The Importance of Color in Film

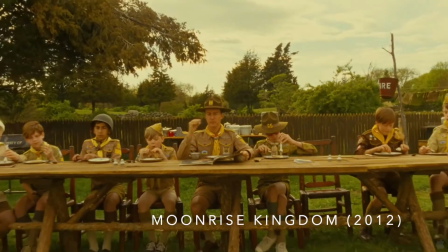[4:24]
Analogous harmonies are the ones that use colors that do not contrast one another.
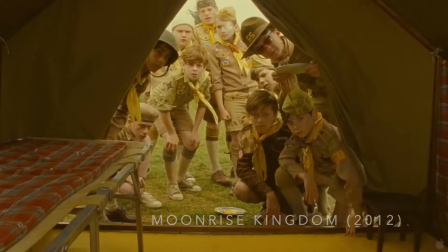[4:29]
In other words, they are colors that are next to each other on the color wheel and do not seem to be too different from one another,
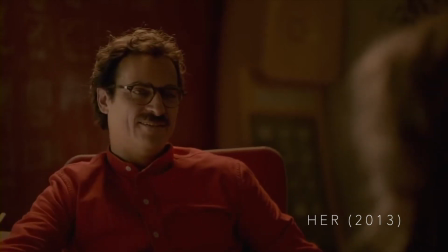[4:37]
like cold and warm colors. Blue and purple, red and orange, green and yellow, you get the idea.
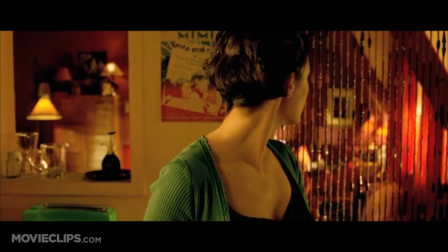[4:45]
Complementary harmonies use the colors that are on the opposite end of the color wheel,
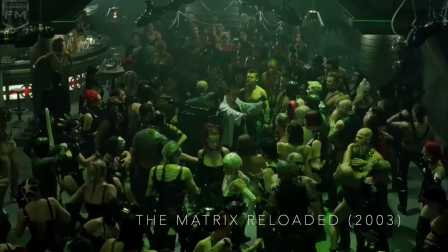[4:50]
so there is a great contrast between them, like blue and orange, red and green, purple and yellow, etc.
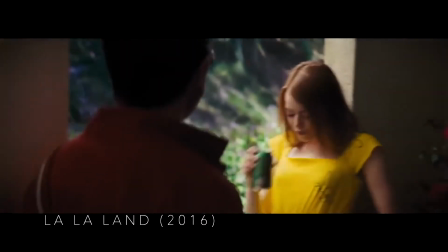[4:59]
And finally, triadic harmonies use colors that are at the same distance from each other when we look at them on the color wheel,
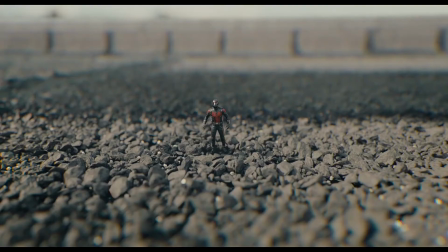[5:07]
like red, blue, and yellow. This is one of the strongest critiques I have towards Marvel movies.
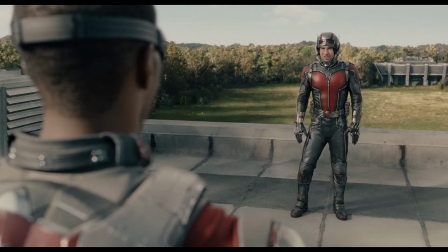[5:14]
They do not take full advantage of the power of color and instead just end up making movies that look gray or look like a mess.
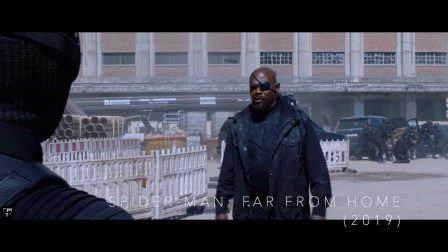[5:23]
They lack this sense of harmony that all the combinations of color that I mentioned previously bring.
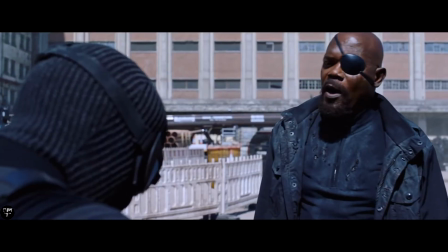[5:30]
Not all Marvel movies and not all Marvel scenes look like this, but there are quite a few out there that have given me that feeling personally.
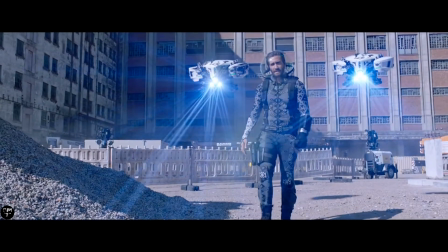[5:40]
They don't know what they want to be, and you can see that visually.
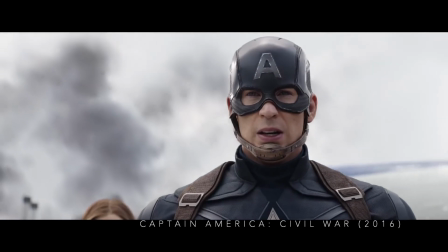[5:44]
One example of this is the airport scene in Captain America: Civil War.
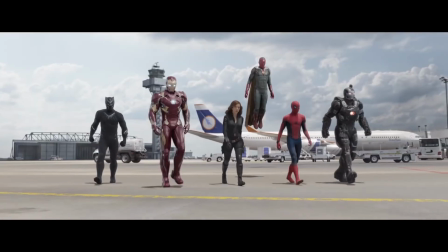[5:49]
In this scene, we look at the characters fight, but the colors are not telling us anything visually.
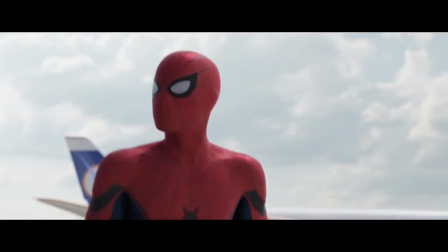[5:57]
This scene feels like it doesn't have nearly as much emotional weight
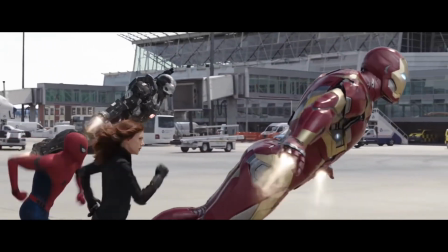[6:01]
as it could have had if it had used the right colors to express itself.
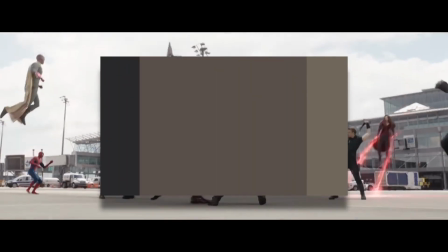[6:07]
This is the color palette for this scene, and this is what I mean by gray movies.
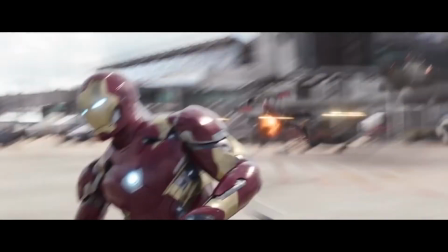[6:13]
The colors on screen don't really provoke any psychological response, or not the one it should at least.
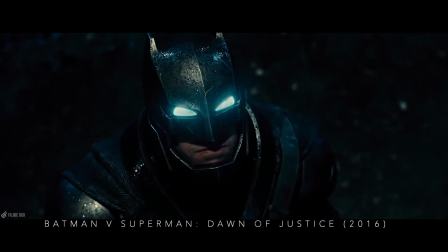[6:20]
If we look at this movie's DC counterpart, Batman v Superman,
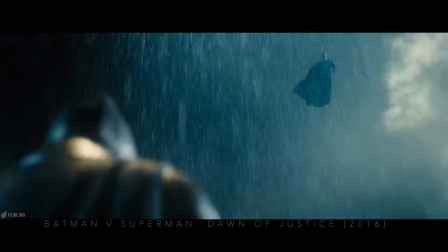[6:25]
you can see that in this fight the colors are very dark and it takes place at night,
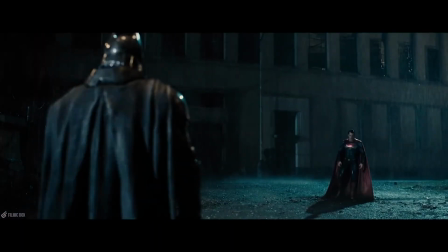[6:31]
which ends up telling us visually that Batman is the one in control
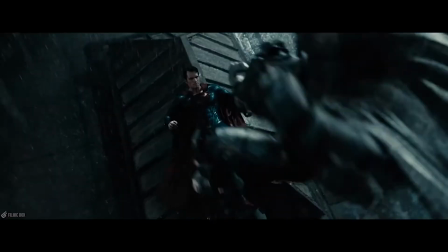[6:36]
of the situation and that he has the high ground in this battle.
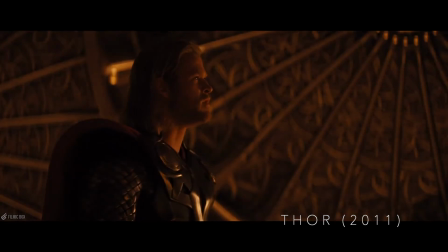[6:43]
And this is such a shame because Marvel movies used to make good use of colors in their early stages.
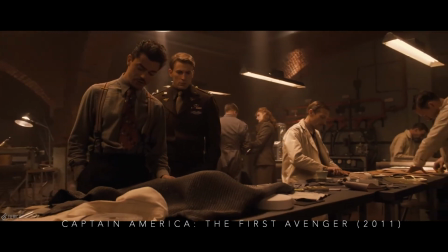[6:49]
Captain America: The First Avenger, for example, made you feel in a totally different era by the colors present in the scene.
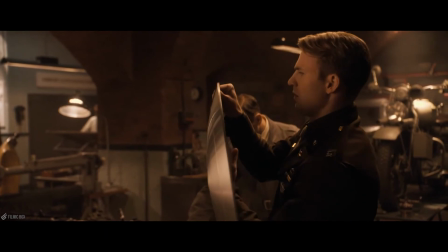[6:57]
Other factors contributed to this feeling as well, like production design, but what matters is that color had an important role. The same thing happens with Wonder Woman. We can feel like we are in times of the First World War because of how it uses its colors.
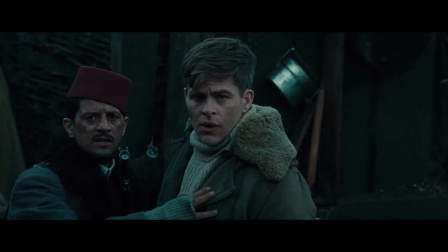[7:17]
In this particular scene of Wonder Woman, the colors give us a sensation of destruction, death, and darkness.
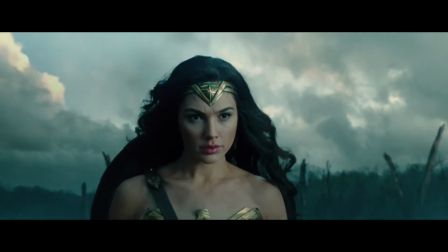[7:25]
You feel like this is really a war, and that's what colors are supposed to do.
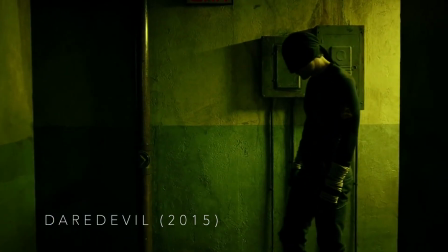[7:34]
In the end, color is a matter of personal choice and you can use it however you please.
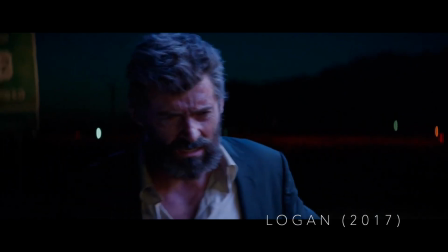[7:40]
There are no rules or limitation as to what you can do with color,
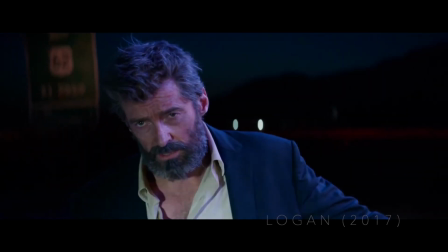[7:45]
but there are certain guidelines that can help you improve the quality of your film.
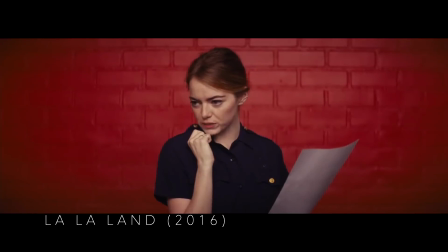[7:50]
If you can tell a story without the need of words, then you know you are using color in the right way.
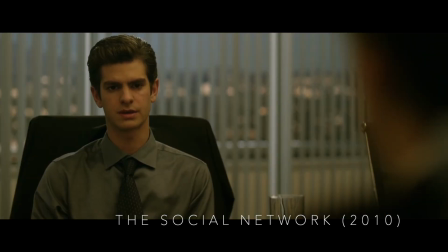[8:01]
Thanks for watching, guys. I really appreciate it. Don't forget to follow me on Twitter to know more about upcoming videos and tell me what you guys think.
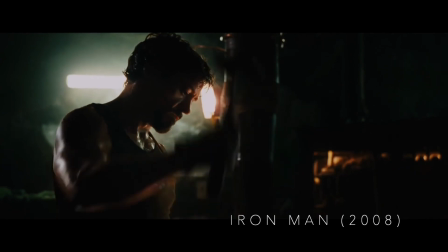[8:09]
That's it for today and have a good one, guys.